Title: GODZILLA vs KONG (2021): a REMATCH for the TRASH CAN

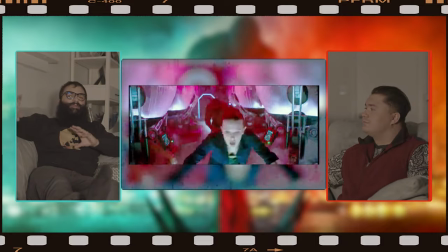He asked if like, if this fantastical shit started happening in any of the previous, was it alluded to in any of the previous movies?
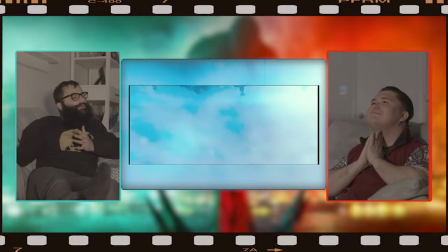The first one is very gritty, very realistic. So it started getting a little more ridiculous in the second one, still grounded in reality.
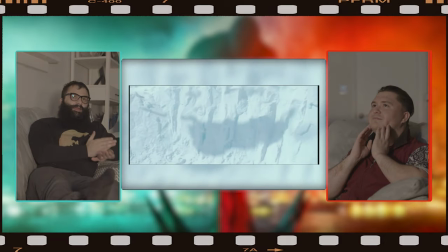That scene right there in the third one, that's where reality breaks, and that's where they say, this shit is getting completely fantastical.
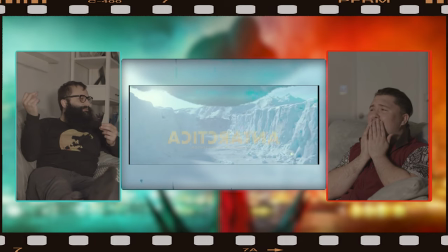And they just change the lighting instantly. There's emotional beats, right?
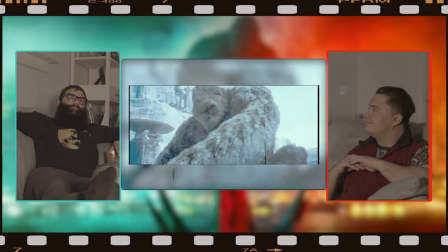They're not for, they're not for, like, human characters, they're for Kong. Which is, like, it's insane to even think about, but they nail it.
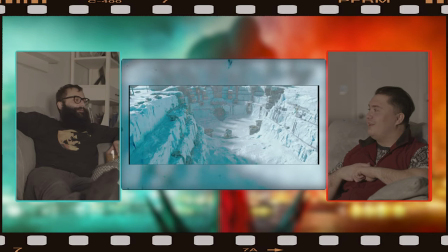Like, this is such a good emotional moment for Kong. he is our main character he's our main character you're absolutely right he's based off of a
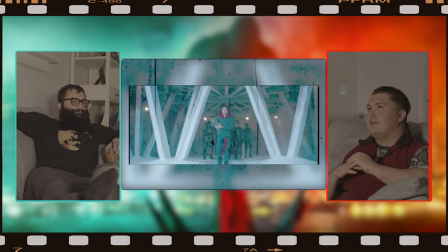silverback gorilla and they're genetically fairly similar to us we have a lot of connections with them as a species and I wonder if it's because of that
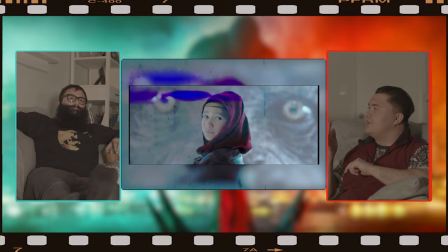we're able to connect with them so well but could they do this with Godzilla could we get this emotionally attached to
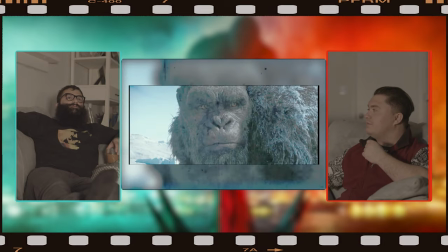Godzilla a lizard a reptile I think there's there's a lot to say for what they do with Godzilla in this movie Though,
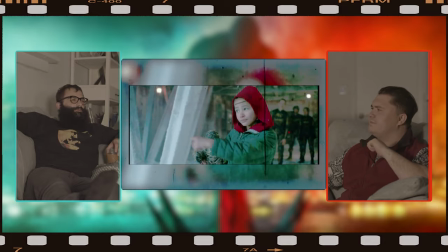I think like there's moments where I like really connect with them I'm like I understand what he's doing here just
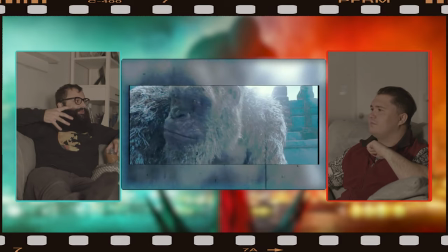from like what they're doing with his body and like how he's nodding and like The what he's doing with his eyes and shit like that
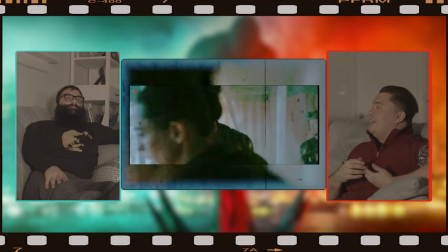Sad he looks they should give him a giant like kitten to play with do you know how they gave the gorillas the kittens?
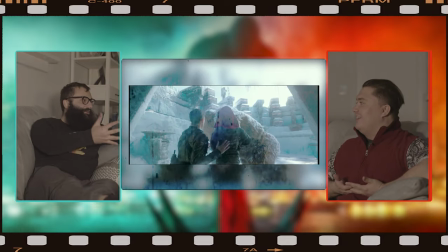He just has like a giant like big cat like Tiger Yo, Clifford's the next kaiju.
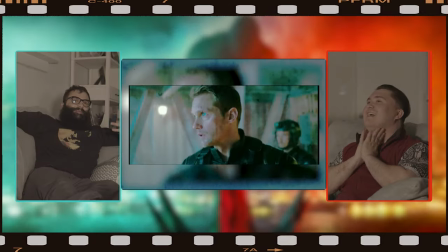Let's go. It should definitely be a kaiju It's sad, right? And he goes straight down. They like straight up lied to the man.
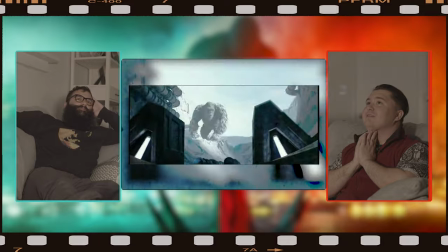So I wanted that to pay off more. I don't know. Return to monkey.
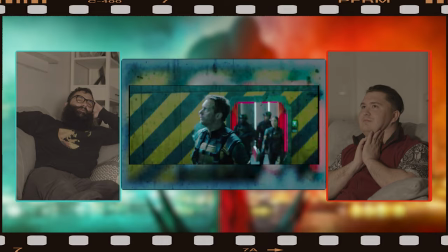They simultaneously want you to care for Kong, but also don't give a f*** that they just lied to Kong.
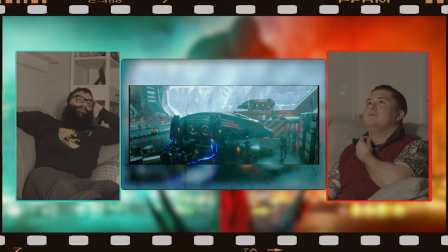Right? Oh, we care. We care. I mean we care, but like it never pays off. All right.
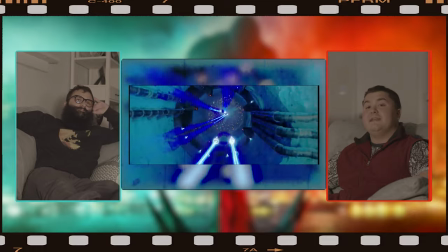Let's talk about the CGI choice for the design of these heaves, which I was very fixated on the name of that when I saw it in theaters.
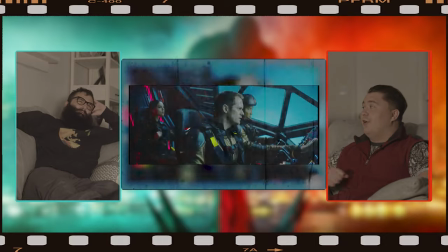What are they called? A heave. Heave-ho, heave-ho, to Hollow Earth we go.
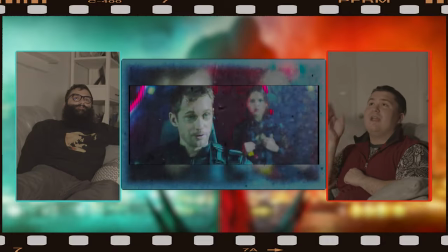I like how they don't explain any of it, because as soon as they try to explain any of the pseudoscience bullshit, we'll f***ing lose it.
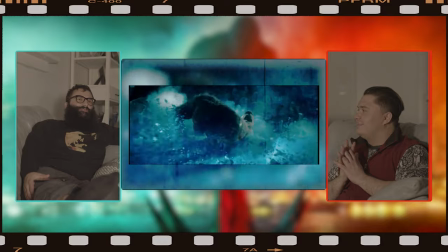Like nobody will be on board. I wonder if like the screenwriters are actually crazy conspiracy theorists,
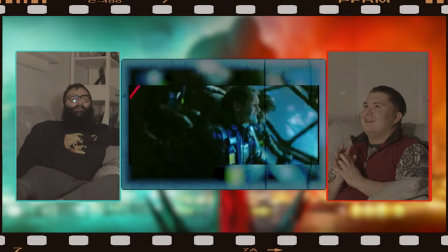that they know so much about all these conspiracy theories, or if they throw in a lot of weird information to this movie, trying to get the word out,
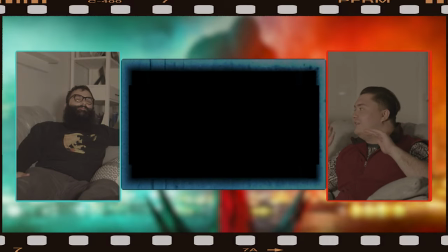like fluoride makes you complessant. What the hell is a portal to the set? Like that doesn't make any sense.
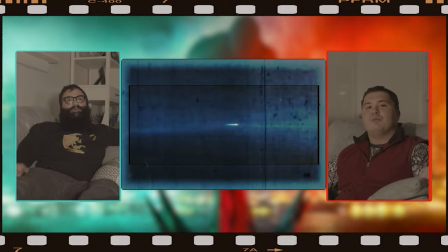That's very they cross the rainbow bridge. What is this?
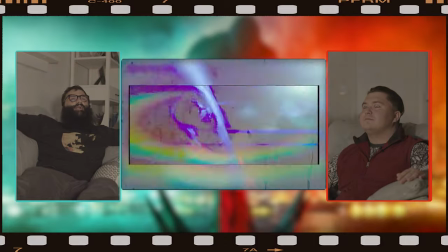Yeah, okay They become like an atom That's not how like even in hollow earth theory not that I know much about this pseudoscience bullshit
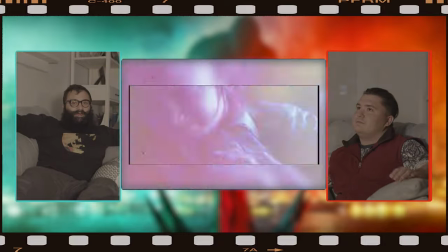But there's no portals. It's not valve out here
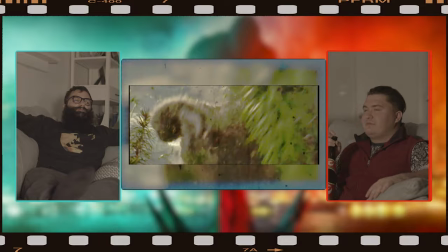Other than what was that weird close-up of that random guy we've never seen before Did you see that?
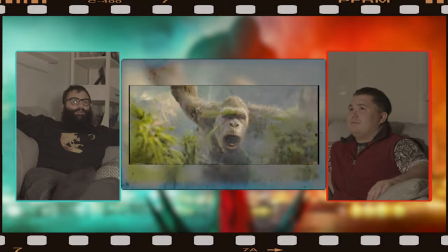I don't see anything anymore. That's fair I did like this part of the movie.
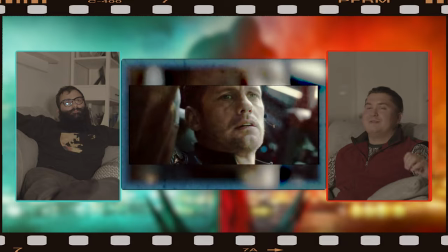This whole Hollow Earth part is actually very interesting, especially not getting there, but exploring it.
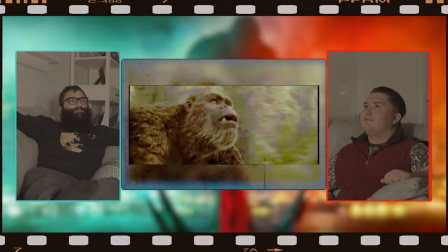I just think the world building in here is pretty good. There's a lot of show, don't tell, which is one of the highlights of filmmaking.
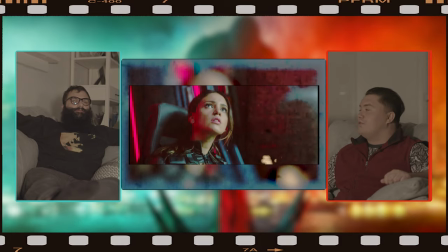Yeah. And again, it moves very quickly, so you're allowed to make your own assumptions.
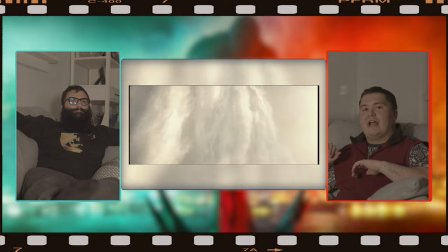So what they do is by not explaining everything that happens, you're allowed to fill in the blanks with what makes sense to you.
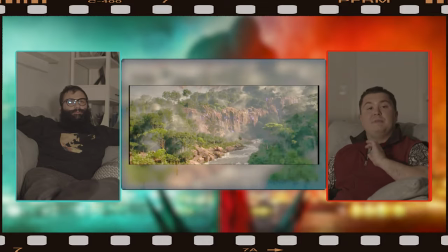So everybody has their own idea of what's going on and that way it becomes believable to you because you're the one who came up with the answers Oh god, I'm drunk.
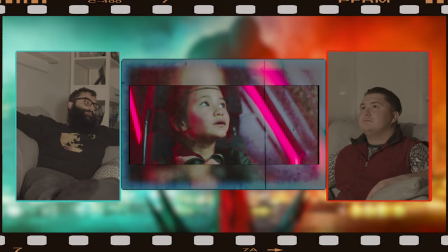Are you how you doing? You're sober aren't you?
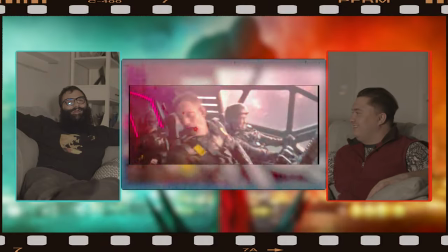That's all right some strange radar Jesus But if you think about it right now, we're like completely out of the realm of possibility,
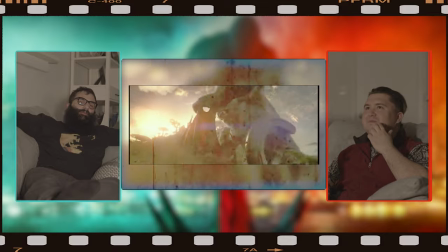but we're still along for the ride Which means it's doing an okay job at doing what it does What do you mean outside the realm of possum?
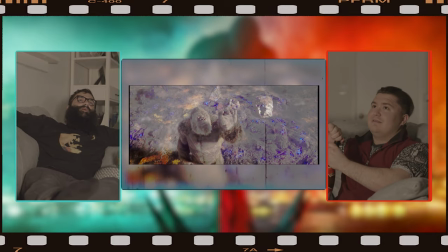This is a moment of world building that I think that I would like to point out.
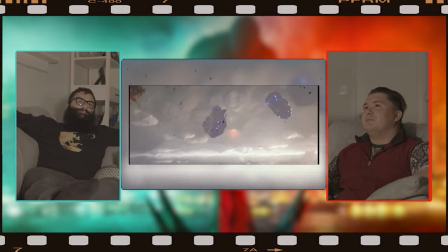You see something human in him. You see his curiosity and his experimentation.